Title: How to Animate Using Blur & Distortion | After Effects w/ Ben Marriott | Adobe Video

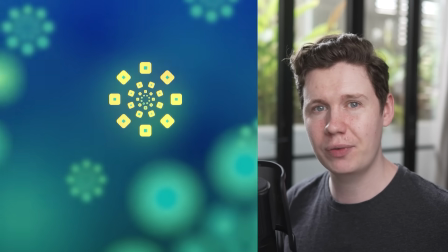(0:00)
Hi, I'm Ben Marriott. In this series we are creating this animation all inside After Effects and in this video we will be building the scene using our abstract sea creature.
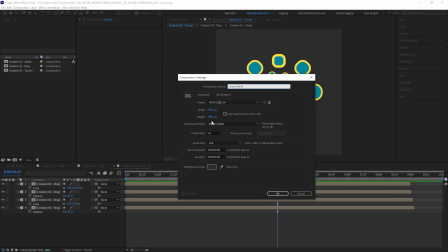(0:08)
Now let's start by creating a new comp that we'll call Ocean Main, 1920x1080 and 5 seconds long, hit OK and let's drag in our completed creature.
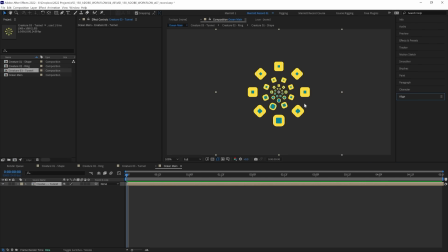(0:17)
Now we want to fill up this scene so it looks like there are a lot of these creatures swimming around in this ocean and then we're going to add some effects to really bring it together. But first let's create a background.
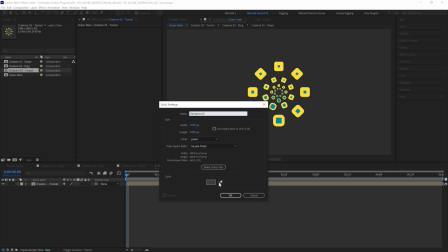(0:27)
So let's create a new solid with ctrl or command y its color won't matter let's hit okay and let's add the effect gradient ramp and
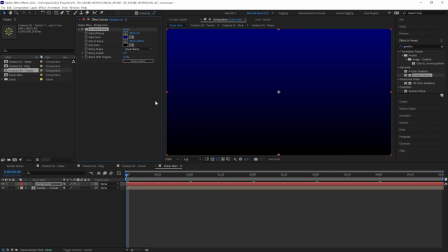(0:35)
let's choose a dark blue and a black so it looks like this creature is emerging from the deep let's drag this background below our creature and let's resize our creature as well let's open up its scale and take that down to around 60 to give some decent space around it for our other
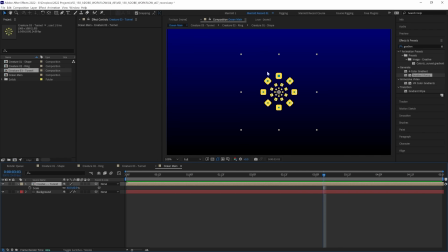(0:50)
creatures and now we want to have some duplicates of this creature behind this one in the background that are much smaller and some ones in the front that are much larger to give the scene more depth and then we're going to add some motion to them to give them parallax which is where objects closer to us appear to move faster and we're going to do that quickly using nulls now you can do this many ways including using a camera in
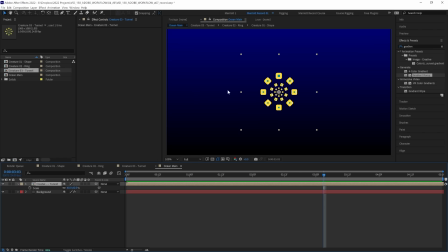(1:09)
after effects and placing them in 3d space but for a simple zoom a pan or a motion like this i find it much simpler to just mimic that motion with nulls setting up a camera and even getting into the mindset that requires moving things around in 3d space it's just overkill for a
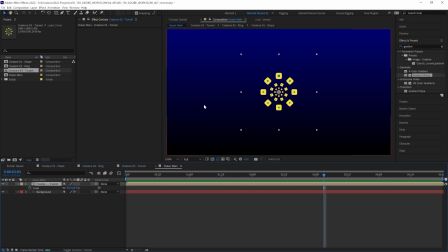(1:23)
scene like this and with nulls we can still keep our ability to edit them easily enough so let's duplicate our creature and scale it up to around 150 and move it to the side this is going to be a creature that is much closer to us and let's change the color of its
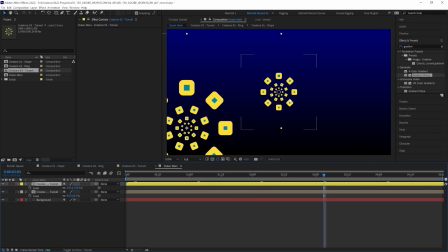(1:37)
label down here to yellow as well so we can tell it apart more easily in our timeline and let's duplicate this two more times and place these around the scene
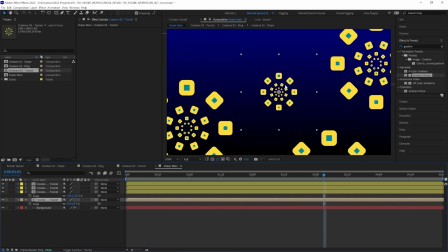(1:45)
there now we've our foreground creatures now let's do the same for ones in the background duplicate our main creature scale it down move it around the place change its color then duplicate it to fill up the background again now we need some movement we've got our creatures separated into
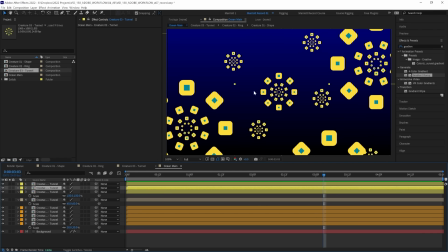(2:01)
three different depths the front the middle and the back so we don't need to animate each individual creature but we can animate each group of creatures using
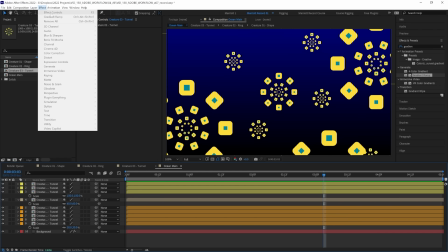(2:09)
nulls which are essentially empty layers so let's go up and create two new nulls and rename them parallax front and parallax
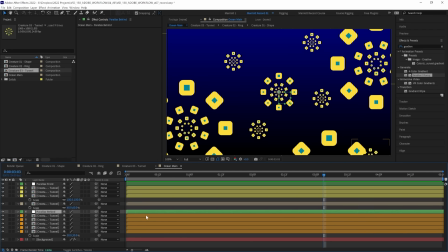(2:17)
behind and let's move the second parallax above the shrunken down layers in the background and we won't need a null for our middle creature because there's only one of them and we
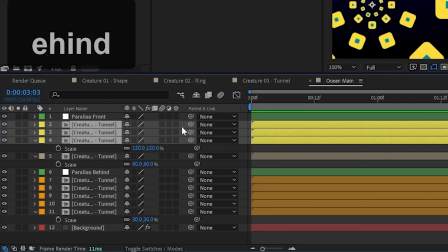(2:25)
can animate its position property so for our closer creatures let's select them all and parent them to parallax front using the pick whip do
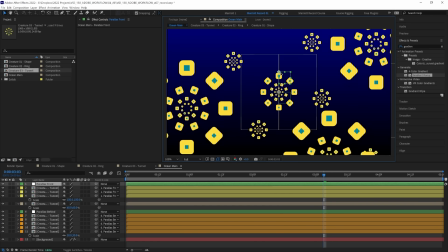(2:31)
the same thing for the creatures in the background and now we can move around this null and the creatures at that depth will follow now all we need to
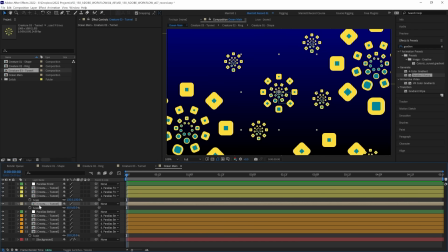(2:38)
do is animate the position of these nulls but let's animate our main creature first let's keyframe its position at the start maybe have it around a third of the way towards the bottom and then at the end of five seconds let's have it a third of the way towards the top and that
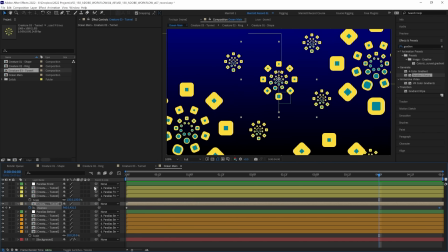(2:53)
seems like a good speed for this little creature to be swimming now we can use that as a guide to our other layers so the ones in front because they are closer and they are larger they're going to need to move more so let's make sure we move it more than a third
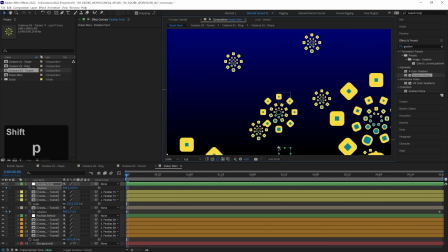(3:05)
of our screen open up its position and keyframe it close to the very bottom and then at the end of five seconds pretty close to the top
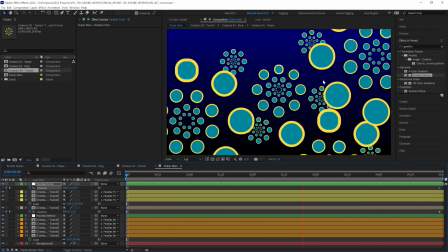(3:12)
so these layers are moving around three times as much and that feels about right as well let's do the same for the parallax behind null this
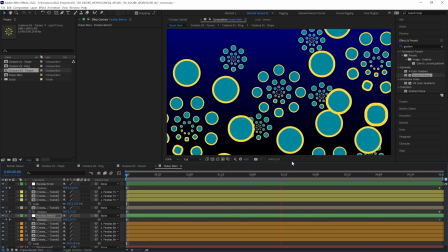(3:19)
time only moving a little bit there i think that speed is looking pretty good and now that we've got all our animation in here we can easily rearrange
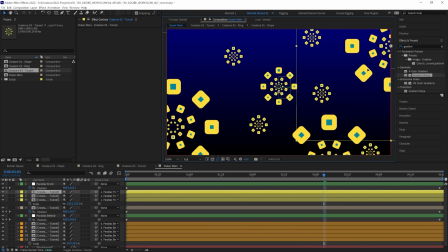(3:26)
these creatures as well so i might move some around the frame just leave plenty of room so there's not much overlap and now they're spread
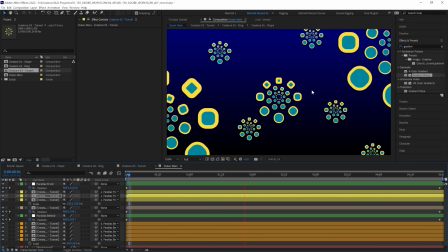(3:33)
out just a little bit nicer and so these aren't all animating in sync or pulsing at the same time what we can do is just grab each
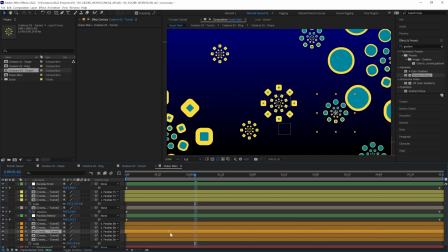(3:40)
layer and move it just a random amount to the left and that should mean they're just not triggering all at the exact same time there that
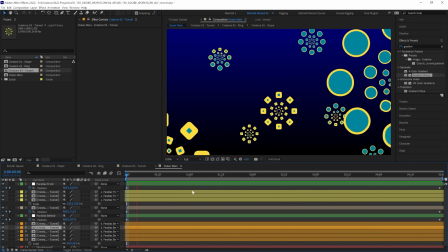(3:47)
feels a little bit more natural now for the effects that are going to tie this all together the first will be blurs which is really
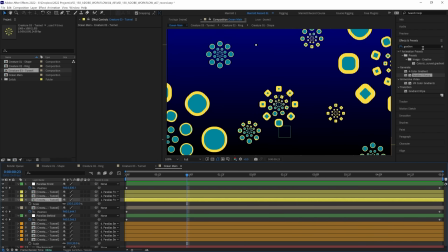(3:53)
going to add even more depth so let's select one of our layers in the front and we're going to add the effect camera lens blur let's increase the
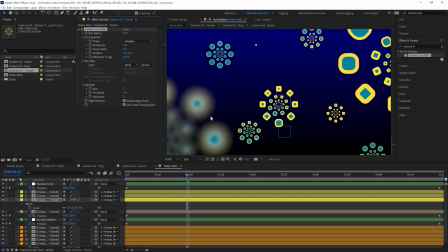(4:00)
blur radius till it's nice and blurry i think 50 works well here we do want them pretty blurry you can copy this effect and paste it onto the other two creatures in the front let's also paste it on the creatures in the back and I think we should increase the blow radius more
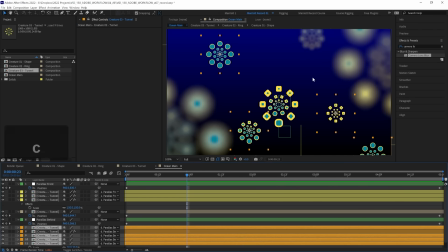(4:14)
maybe up to 100 and then copy and paste that blur to the rest of the creatures in the background there now we've got more depth and I love
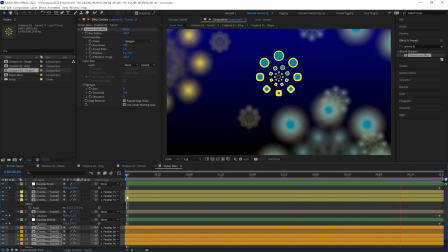(4:22)
the soft blur this effect gives so let's actually make one more duplicate of our creature to put at the very front so let's duplicate this
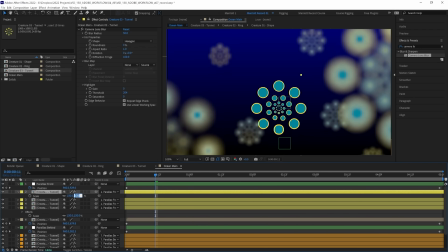(4:30)
creature and scale it up massively up to 500% and blur it even more from 50 up
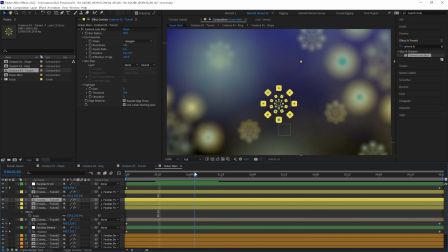(4:37)
to maybe 80 and now it looks like we're seeing through a creature that is right up to our eye or right up to the camera lens and because it is so close we're going to have
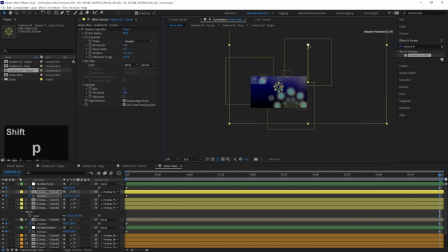(4:45)
to animate its position property moving even more and now we've got something really in the foreground and these are
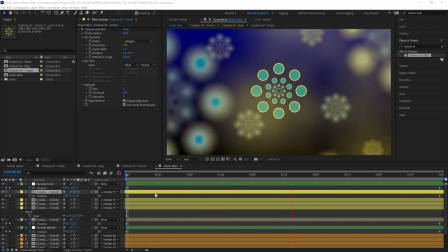(4:53)
some render heavy effects but in the next video we're going to explore some new after effects features that will really help us with that And now let's add a few effects over the whole
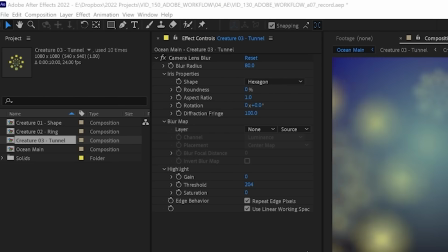(5:01)
animation to make it more cohesive. So let's start by creating a new adjustment layer.
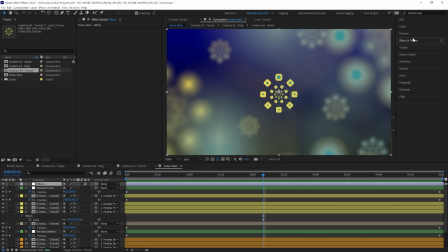(5:06)
Placing that on top of all of our layers. First, let's add some glows because I think it would be great to make this yellow almost feel like a bioluminescence. So it starts glowing as the creature pulses. So let's add the effect glow. And the only property that we're going to change here is the threshold.
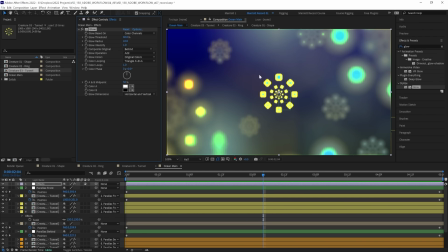(5:22)
The threshold is what determines how light something needs to be in our comp for it to glow. so at 60 both the blue and the yellow are glowing but the dark background isn't so if we increase the threshold the blue which is darker will no longer glow just the yellow will i think
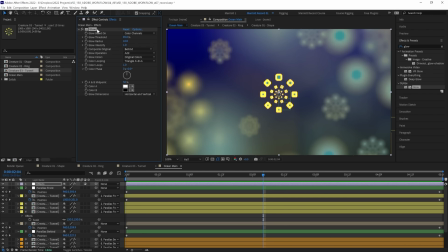(5:38)
around 85 is good now let's add another glow which we can do by duplicating this with ctrl plus d and this one we're just going to increase the radius way up to 150 and that will just give a soft glow around our already glowing areas now you can do this as much as
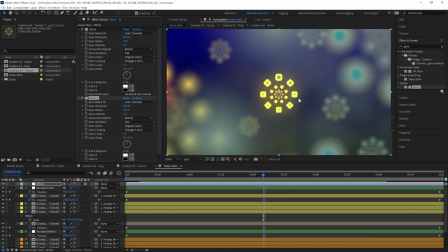(5:53)
you want duplicating glows and increasing the radius but the tool will work fine for us here now let's adjust the colors because the yellow over
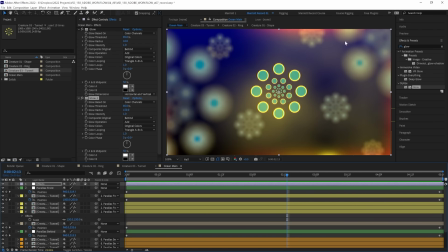(6:01)
the black makes it look kind of muddy and we're getting a lot of orange and red on the edges here with all of those glows and blurs so let's hide the properties of our glow effect and add a curves effect and we're going to adjust each color channel so for the reds let's just take the reds out
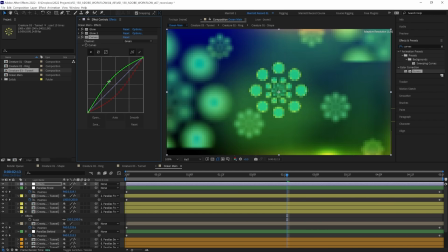(6:16)
of it a fair bit for the green let's increase the greens and then the blues let's increase those and let's bring the blues
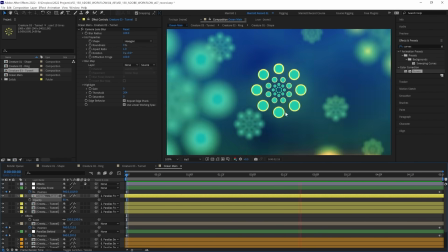(6:24)
quite up a bit in the darks as well there that's looking much more like an ocean now because we've got a lot of soft gradients we
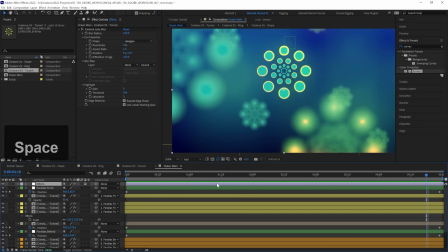(6:31)
can run into some banding issues so let's hide that under some grain and i happen to like a film grain look anyhow so let's add the effect hls auto change the noise from uniform to grain and change the lightness from zero to two percent so now there's a subtle film
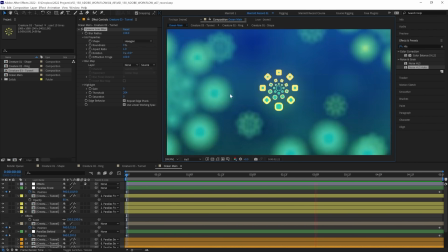(6:46)
grain over everything now we've got all of effects are now seen in the next video we're going to look at what we can do to render this most effectively with
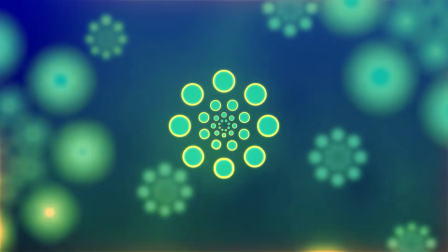(6:54)
all of these effects.